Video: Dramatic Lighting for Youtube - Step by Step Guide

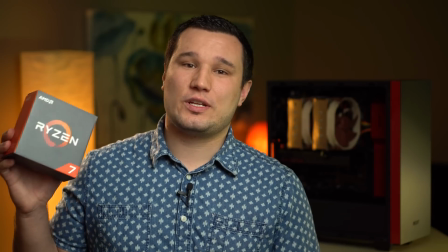(0:00)
Hey guys, it's Max. We just finished shooting our Ryzen build video,
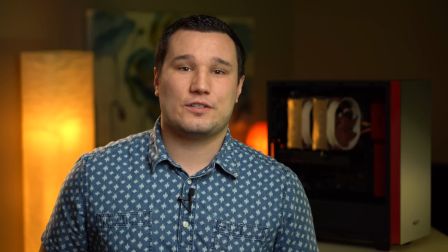(0:03)
and I wanted to make another video talking about how to achieve a dramatic lighting look for your YouTube videos.
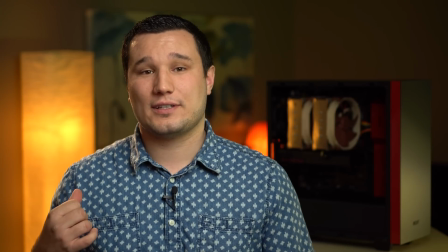(0:10)
As you guys see here, this is pretty dramatic. We have the lights off, we have practical lights, we have some backlighting, some out of focus areas.
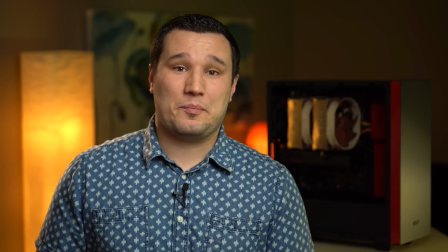(0:18)
So it's a really nice, great look compared to the standard bright setup.
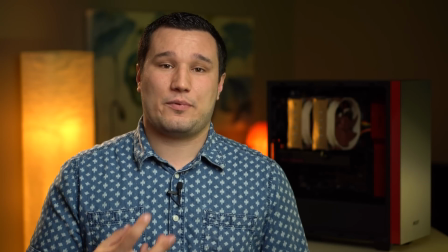(0:22)
So we're gonna show you step by step what you need to do to get this type of a look as far as lighting and maybe lens options.
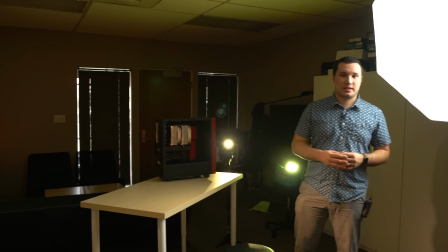(0:28)
Now, before we go into each individual light and camera setup, I want to show you guys a whole picture of what our lighting looks like.
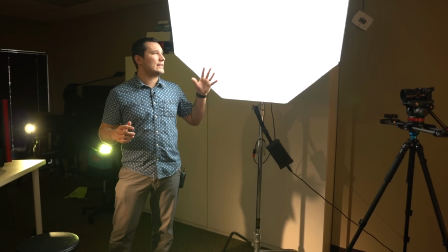(0:36)
So over here, you guys see our main light. This is a very large 48-inch softbox, nice and soft light, and it's going to be our main key.
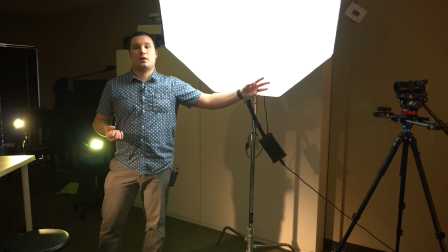(0:44)
Over there, we have our camera. It's quite a bit away so that we can get some nice compression with a longer lens.
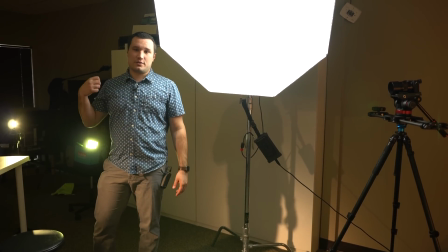(0:51)
And then right on the side of me, you guys will see there's two lights.
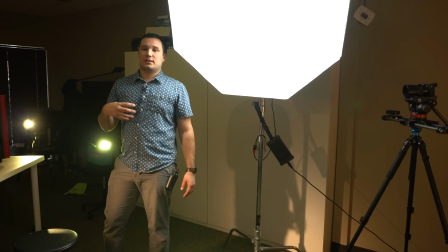(0:55)
This is accent for the case and a little bit of a backlight for myself.
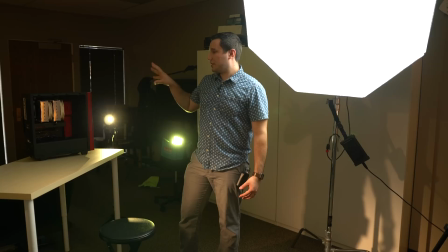(1:00)
Here we have one of the subjects. This is our case. I want it to be in the shot because that's what we're talking about.
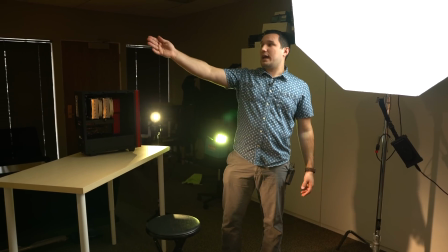(1:07)
The second subject is going to be myself sitting here. And then we have another hair or edge light right up there.
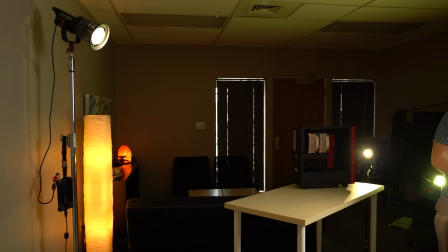(1:14)
That's kind of the main edge light that's going to be on my right shoulder. So let's start off talking about where you're going to place your subject.
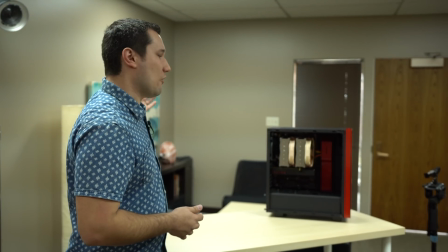(1:21)
As you guys see here, we have a table and it's at an angle to the background, and we have different objects there in the background with some distance between it.
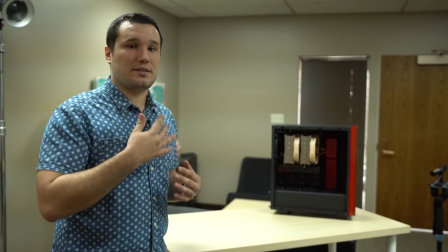(1:29)
This is going to give the effect of depth with different layers of objects, and it's going to look a lot nicer.
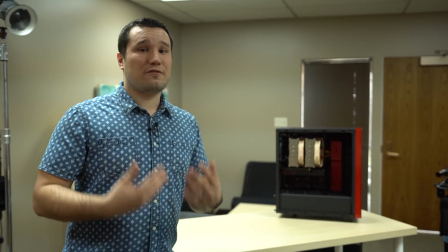(1:34)
If you just set up a chair in front of a wall, it's going to be very flat and very plain, and you won't get a dramatic look.
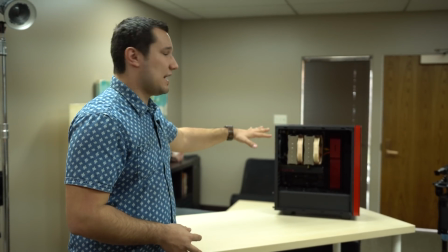(1:41)
Now here I have a computer on my desk because this is the second subject.
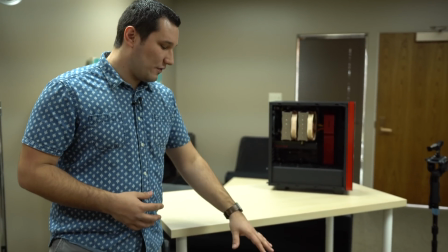(1:45)
It's what I'm talking about, and I'm going to be sitting on this stool, and I'm the main subject.
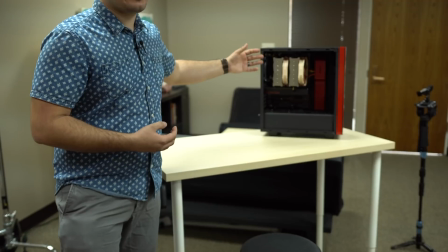(1:50)
Now, as you see, the computer case is actually 2 to 3 feet behind me and kind of over the shoulder because I want to make it look a little bit more interesting,
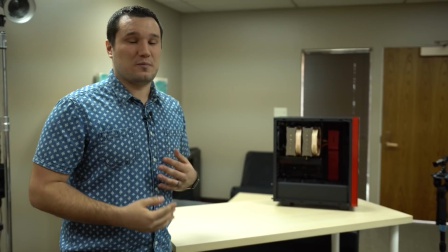(1:59)
a little bit more dramatic, and have some depth between me and the second subject. Now let's talk about lens choice. Here we have a crop sensor body with a 50mm lens. If you buy a standard budget kind of DSLR setup, it's going to have a kit lens. It's going to be either 16 to 50 or 18 to 55. But what you want to do is you want to zoom it in all the way because you get more compression with the background. It just looks better. Now this lens allows you to get down to f1.8, which is really nice. It's going to give you subject background separation.
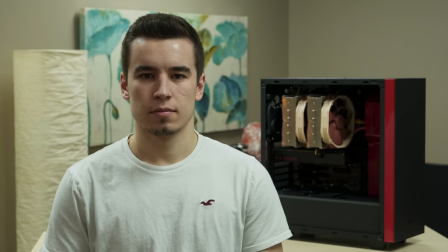(2:31)
So this example shot you guys see right here is using a kit lens, and it's at f5.6 because that's what the kit lens is limited to. When you zoom in, you see there's a lot in focus, and we have to have our ISO at 1000, which is going to degrade the quality.
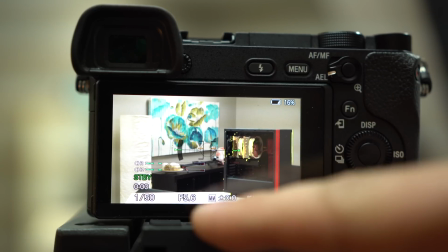(2:45)
So here we have our settings at f5.6 and ISO 1000.
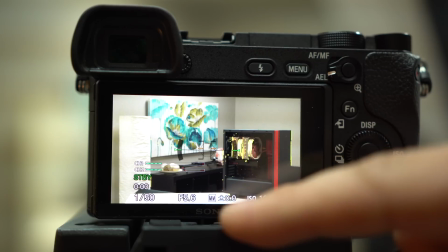(2:50)
Now f5.6 is your standard kit lens, and you need ISO 1000 to get a proper exposure.
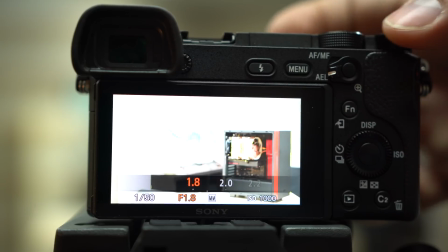(2:55)
Since we have this nice f1.8 lens, we can lower down to f1.8, which as you see makes the image very bright.
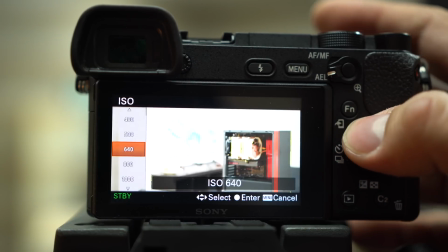(3:03)
It's going to give us less in focus. Because it's so bright and there's more light hitting the sensor, we can lower our ISO all the way down to 100.
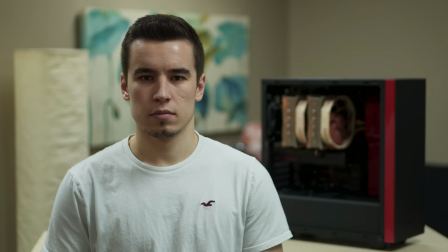(3:11)
Now, as you guys see the difference before and after, we have a lot less in focus, which looks nicer,
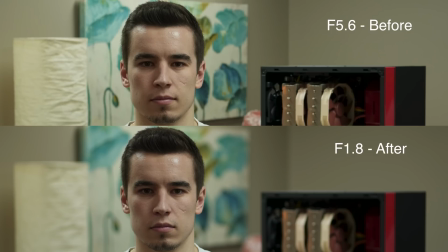(3:16)
and we're at our base ISO, which is going to give you a higher quality video and less noise. So a pretty big difference, right? Even without adding any lighting, that makes it a lot more dramatic, and it makes the shot just look a lot more interesting and more professional. Now the great thing is 50mm lenses are really one of the cheapest and best bang for the buck options. This lens for Sony is roughly about $250. If you have a Canon camera, you're really lucky because you could pick up something for about $100 or maybe $180 for Nikon. So I'll go ahead and I'll leave a link of different lenses for different camera bodies, and these are really the first lens you should buy after you get the camera with the kit lens, and it'll let you do a much more dramatic, nicer, more professional looking shot like what you just saw.
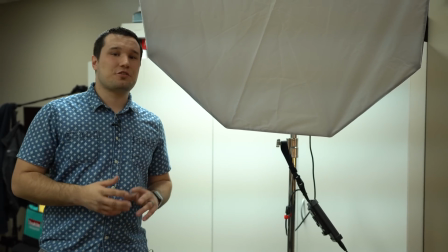(3:58)
Next, we're going to introduce our key light.
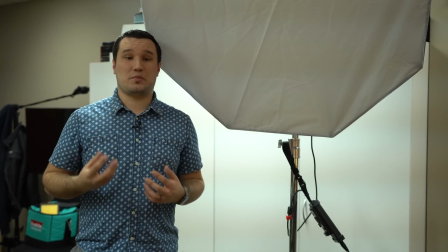(4:01)
Now, key light is basically your main light that's lighting up your subject, and it's the first light that you should introduce.
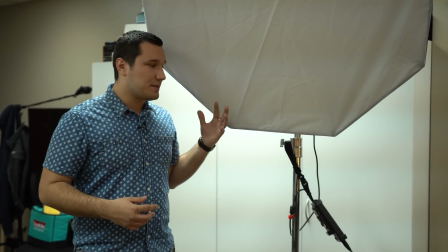(4:08)
So here we have a very large softbox, and this is an Aputure 120D.
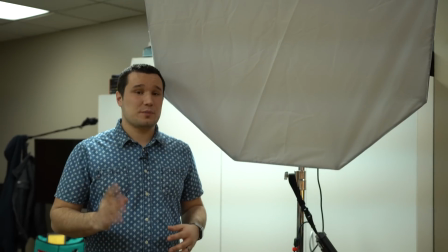(4:14)
So it's a very nice LED light. I'm going to link it in the video description. It is on the more expensive side, but it is an amazing light.
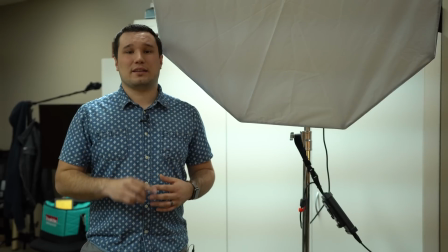(4:21)
So if you're just getting started, I'll link a less expensive alternative as well.
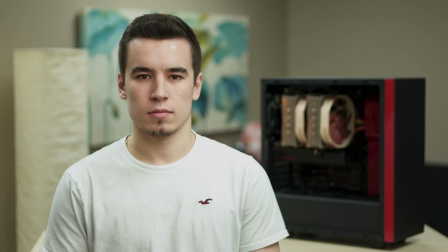(4:25)
So we're going to go ahead and turn this on, and you're going to be able to see the difference in the shot without having this light and with having this light. Now this is a very powerful light, so I only have it set to about 65% brightness because it's just so bright and so nice.
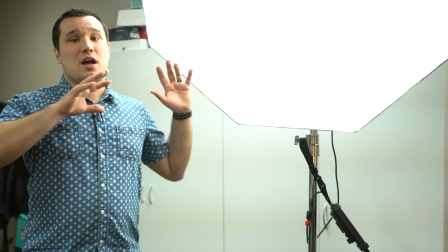(4:40)
Now you guys see it's actually angled away from where our main subject is.
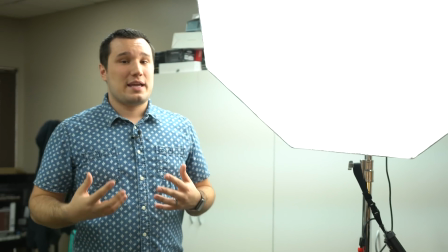(4:45)
I'm not pointing it directly at my face, because if I do point it at my face, it's just going to blast my face with light.
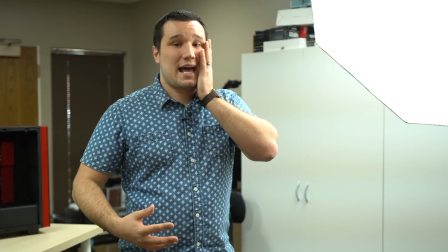(4:52)
And having it at this direction, it hits my face or the subject's face on the side, and it leaves a little bit of a shadow on the other side, which looks really nice. Now, we've already improved the shot quite a bit from what we started with, but now we need to get it to a more dramatic look, which is why we're going to be shutting off the lights.
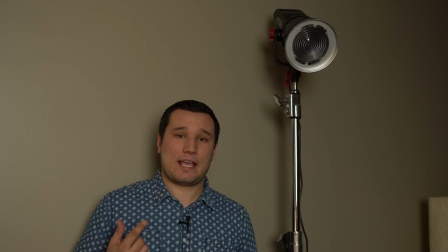(5:15)
Now we're going to introduce our hair light, or in this case, more of the edge light. This is exactly what it sounds like. It's an edge light, and it gives you a nice framing on your subject, and it separates you from the background.
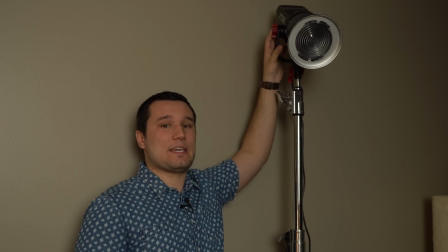(5:28)
Here I'm using another aperture. This one is a 120T, which means tungsten, so it's a much warmer light.
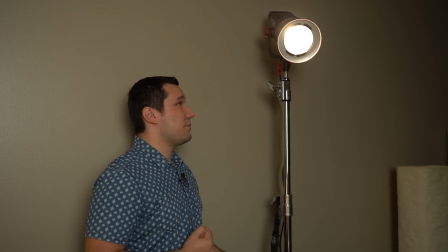(5:35)
And you guys will see the difference on the subject before and after. It's quite a bit of a difference.
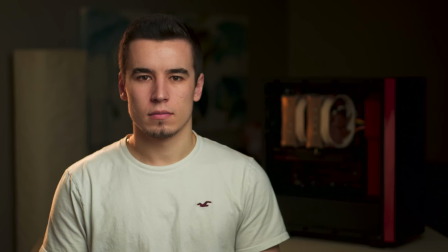(5:41)
And I only have this powered at 35%.
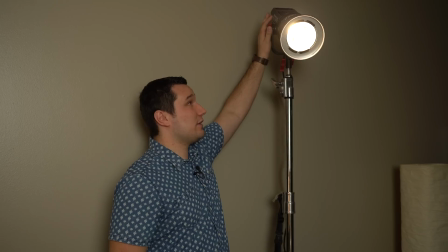(5:44)
So these aperture lights are very powerful, like I mentioned, and I'll link this in the description as well.
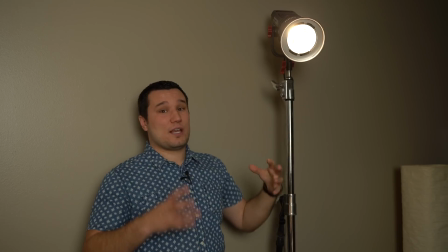(5:50)
And here we have a Fresnel mount, and this allows you to adjust the beam. So we're doing a more spot beam on our subject.
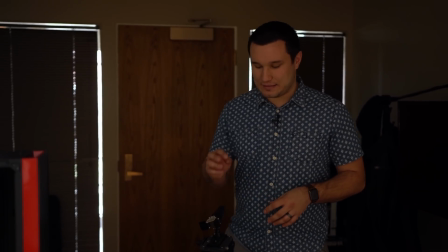(5:57)
Now the next light we're going to introduce is this mini ICANN spotlight. It's very inexpensive and it's very flexible.
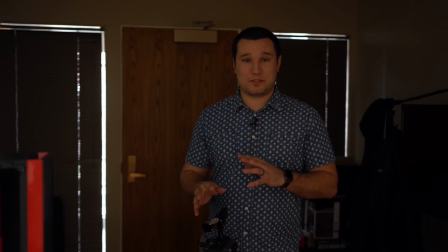(6:03)
I absolutely love this light, and I'm going to be doing a review on it sometime soon. I keep saying that. But let's show you what difference this makes. This is going to light up some of the case, and it's also going to give me another edge light from this angle.
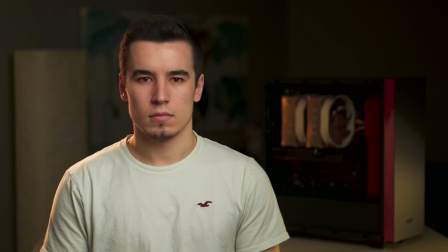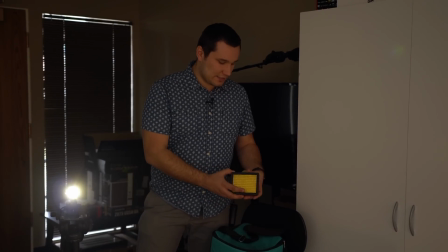(6:23)
The next light we're going to introduce is this newer LED light with a tungsten filter added to it. This is one of the first lights I ever bought. It's very inexpensive, and it is quite wide.
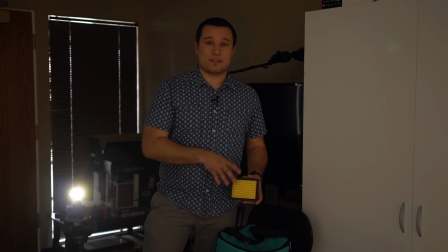(6:34)
So I'm going to supplement this spot beam with this wide beam. This is also going to light up the case. It's going to separate the case a little bit from the background, and it's going to give a little bit more warmth on the side of me.
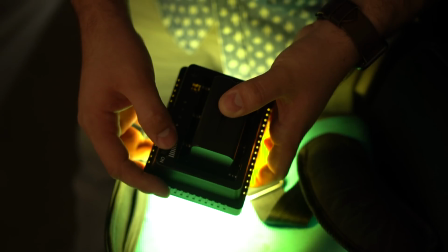(6:44)
This has an adjustable level as well, and I'm going to bring it down to about 75%, so I'm not throwing too much light on our background.
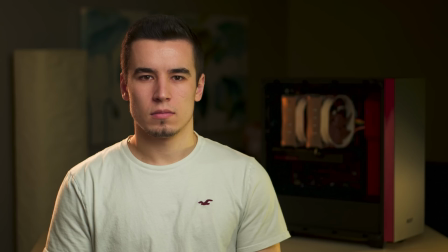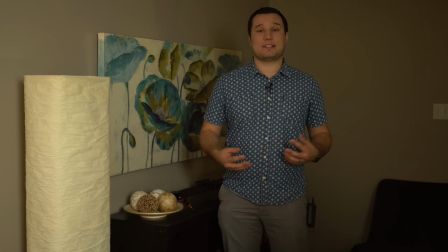(7:00)
Now the last lights we're going to introduce aren't meant to light up your subject, but they're called practicals. They're just light that are shown in the video that make it look more interesting, more dramatic, and give some more depth.
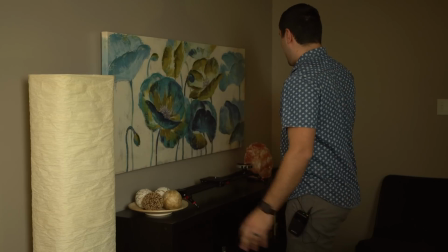(7:11)
So we have a lamp right here, and then we have a salt lamp right here.
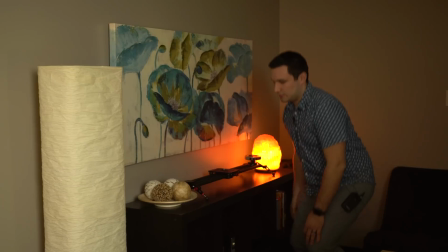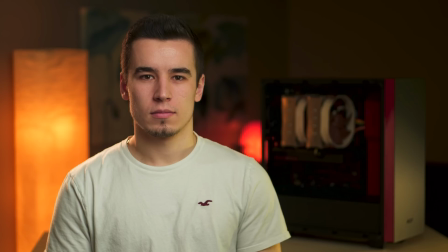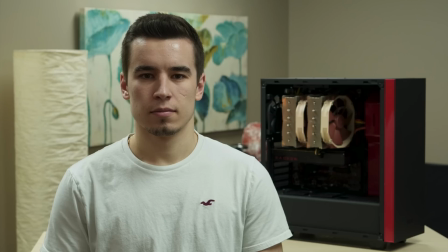(7:25)
So let's take another look to how we started out, adjusted to a faster lens with less in focus and better low light,
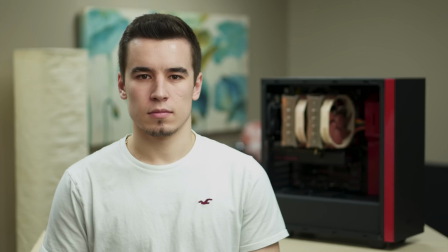(7:32)
added on our main key light, then we switched off the lights,
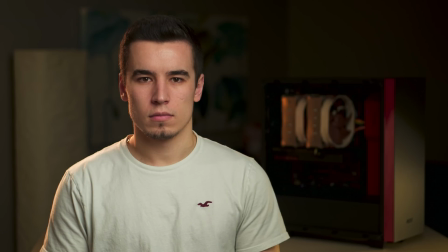(7:37)
added in one edge light, then another edge light that lights up the case, a wider edge light, and then our practicals.
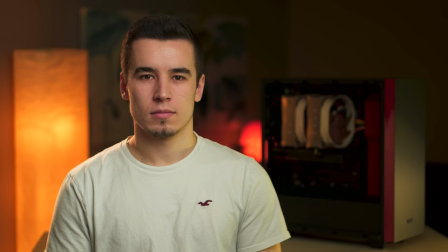(7:45)
So quite a bit of a difference. Once again, I'm going to have all these lights linked in the description and some alternatives to the more expensive lights that I used.
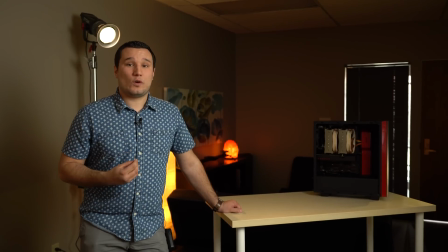(7:52)
Hopefully this video helped you guys out and gave you guys some more ideas on what you could do for your videos to improve the quality and to make them more dramatic.
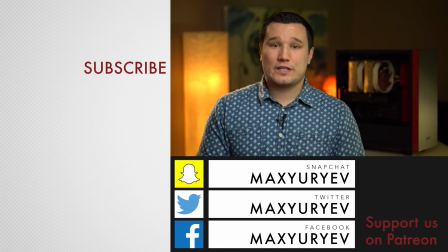(8:00)
Alright guys, so let me know what you guys thought of that. Was it helpful for your videos? If you guys want to see more videos like this one, hit that subscribe button. If you guys want to be a part of our Patreon, and for a few bucks a month, get extra perks and support more videos like this, check out the link in the video description to our Patreon page.